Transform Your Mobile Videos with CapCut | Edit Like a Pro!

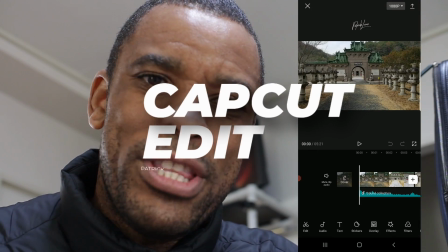0s
Yo guys, what up? So in this video, we're going to take a look at CapCut. I did all this edited, my past video, all edited inside of CapCut.
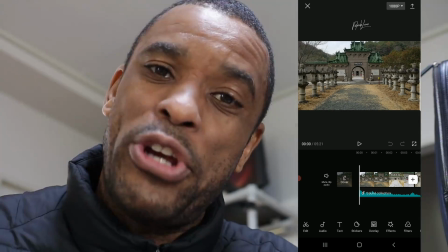7s
And I just want to show you my file because I'm about to delete it off my phone. I figure, hey, I might as well share it out to you guys other than just deleting it.
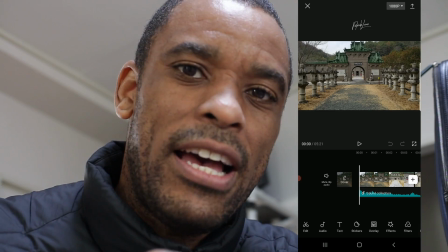13s
So let's take a look at this before it's all gone. So the first thing you noticed in that video, I opened up with a hyperlapse reel.
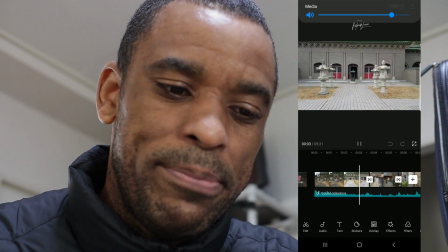20s
So I basically ended up shooting one. That's the second hyperlapse.
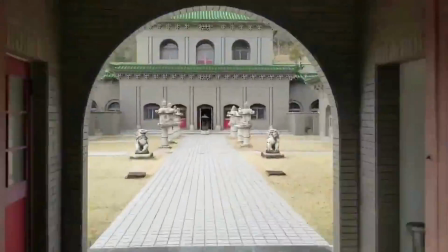26s
2, 3. I ended up shooting 3 hyperlapses. Again, when I was out filming, I was thinking about the edit.
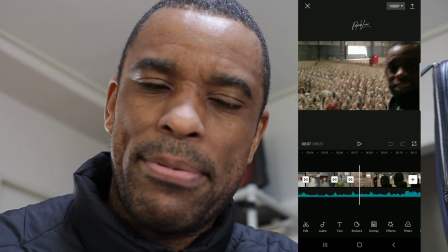32s
I shot one hyperlapse. I was like, okay, you know what? I need to shoot a couple of more hyperlapses so I can have them connect together when I go back to edit.
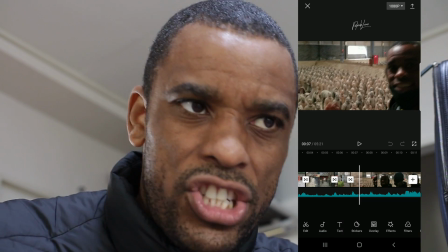40s
Again, tip, think about the edit when you're out shooting. If you want to get shots that can connect, if you did a pan left, get another shot, pan left.
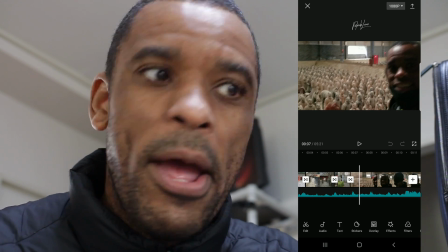49s
I'll go pan left, pan right, pan left, pan right on both shots, so I have an options.
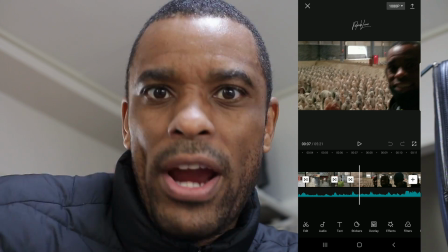54s
I can choose, okay, a left, left, a right, right. I can choose. It gives yourself more options.
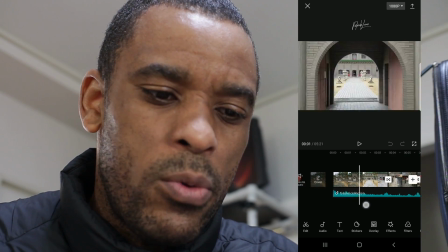59s
So basically, you see how I opened up here with this hyperlapse. I just use the stock Samsung app.
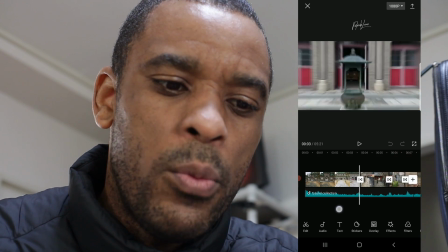63s
And the tip with when you're doing with when you're filming a hyperlapse is you see this green hut.
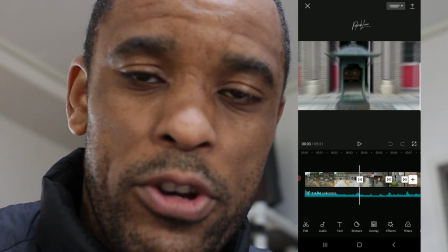68s
It was my focal point. I walked the route before I actually started filming just to see what I was going to expect, and as far as the walkway or any bumps.
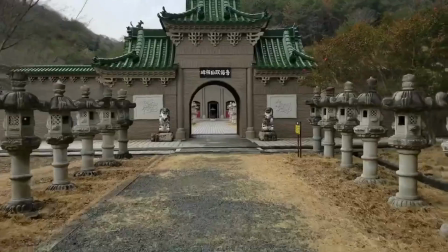76s
And I was like, all right, this little green hut is going to be my target. I want to try to keep that dead center in my shot through the whole walk.
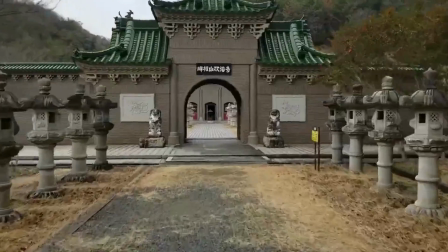83s
And then that's what I basically did. And then you got boom. I started my walk trying to keep that dead center.
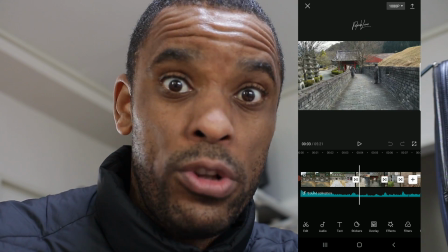89s
Boom. I had my gimbal in full lock mode and just walked it down.
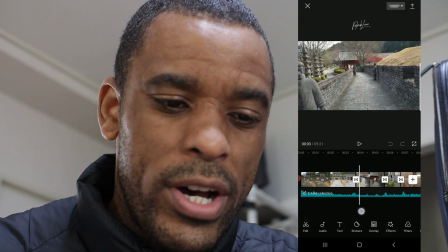93s
And what I did to really connect it and sell this shot was I have these two clips being connected together,
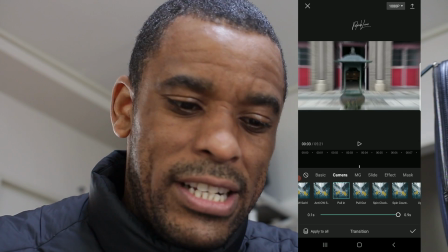100s
which is one reason why I like using CapCut because of its transitions.
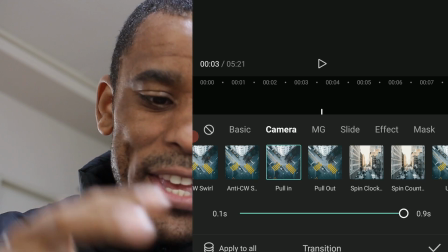103s
If you go to camera and right here, pull in, it kind of like basically is a seamless pull in transition,
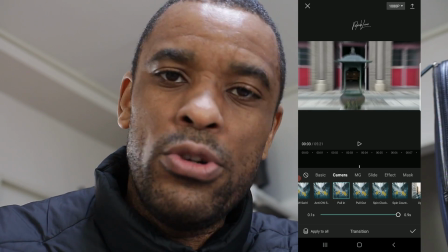110s
and it connects both of these absolutely well because I'm walking forward.
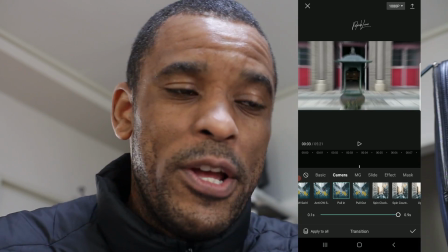115s
The second shot is also walking forward, and then the transition zooms in forward.
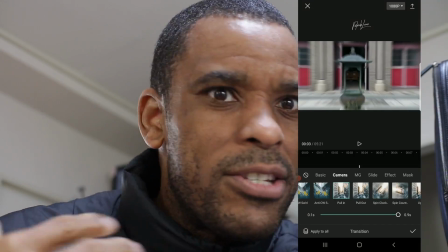120s
So keeping that all continuity just really makes it a nice seamless edit.
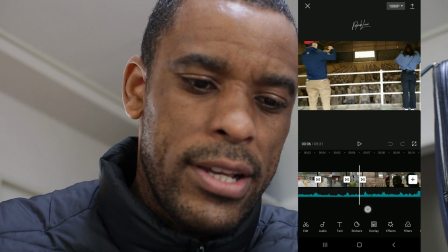125s
The next thing that I had going on here was I had a little bit of, again, I did another little zoom in transition here,
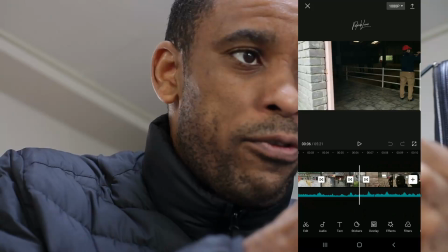132s
and the previous shot was me going from the statues panning to myself with the gimbal.
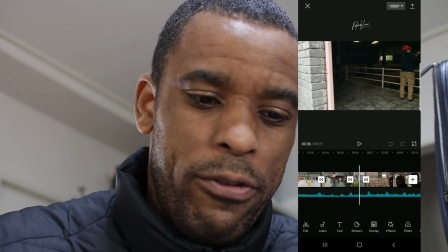138s
So again, zoomed into the statues, panning away from the statues was a good way to pull off of that into me.
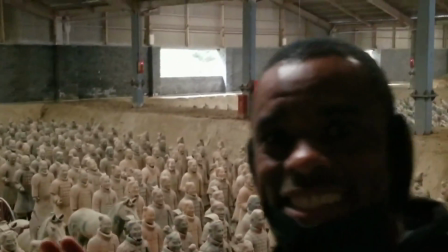144s
So you can see this here.
Guys, look at this. This is crazy right here. A little eerie and scary.
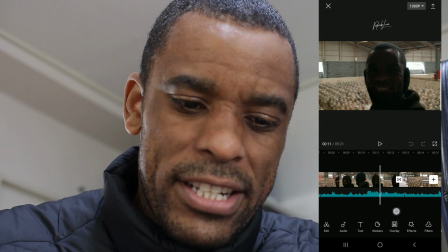150s
So then I do a little bit of talking head stuff,
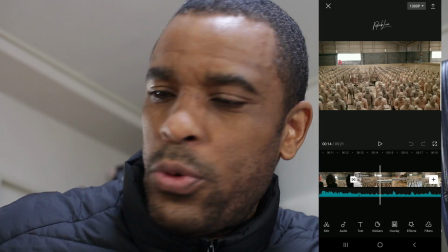153s
and then again, I walked the whole route with the gimbal, and the clip was almost like 3 minutes long.
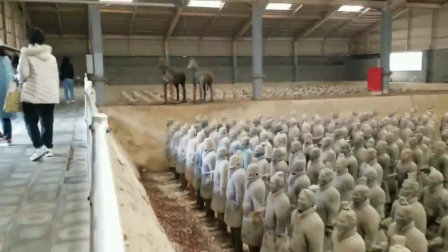161s
So what I ended up doing was just doing a ramp, a custom curve on it, a speed ramp.
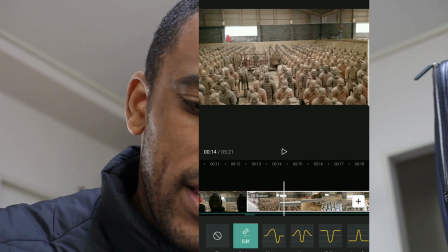166s
So if you go to speed, curves, and then you can go to edit, I did my own.
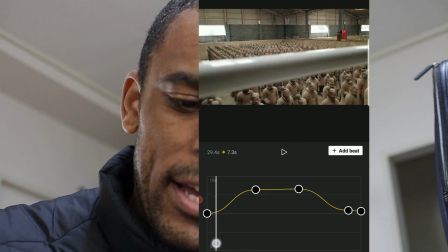170s
And here you can just basically see I speed ramped up, sustained it,
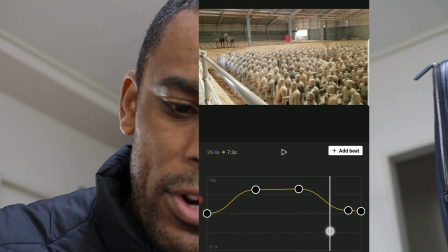176s
and kind of slowed down as I panned there, slowed down, and then slowed down to the final shot there.
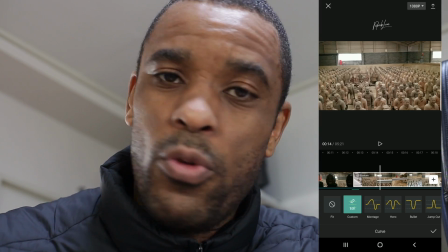182s
Really cool. Again, if you have a clip that's a little too long, warps, do a speed ramp on it, like woo, woo, woo, woo, woo, woo.
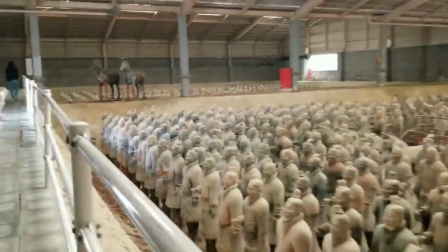189s
And plus, it was just a lot of the same statues. You really didn't need to see the exact details of what was going on.
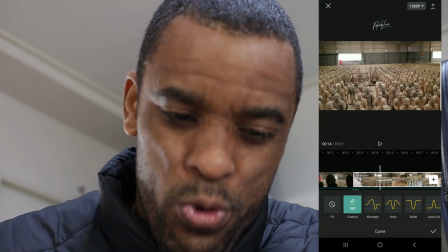194s
You can basically, I just wanted to show you the whole room in a sense, really quickly.
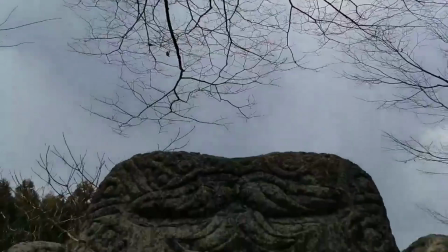199s
So if we move on, Gimbal Shot 1, Gimbal Shot 2. Again, here I was practicing my gimbal move, and one thing that I like to practice is a tilt shot where I basically come down and I tilt the gimbal, and then I do a reverse,
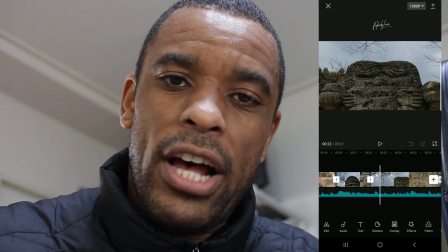213s
opposite, come back and tilt the gimbal up. So when I shot this, I did one down and I did one up.
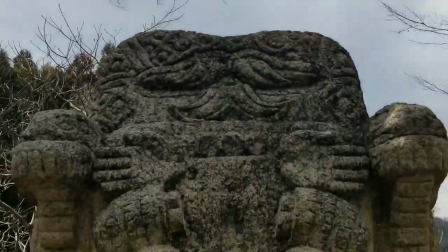219s
I moved to the next statue, one up, one down, one up, and I did it a couple other times, and that movement, I knew that I did it.
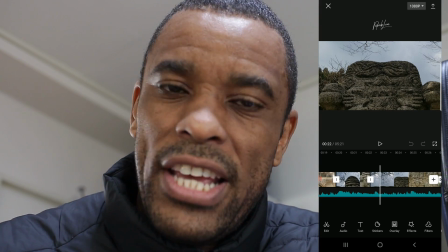228s
So if I did it anywhere else, I knew that I can connect them together when I go to edit. They're going to kind of, boom, boom, boom, kind of flow really nicely.
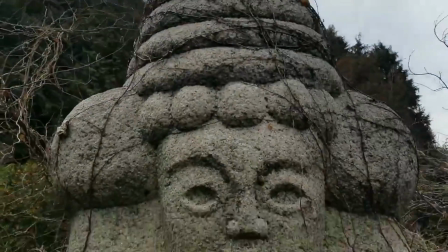235s
And you can see that's what happened here. There's one pulling back. There's two pulling back.
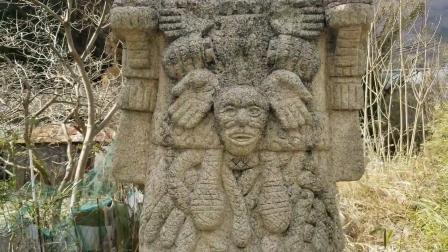242s
Works out really nice.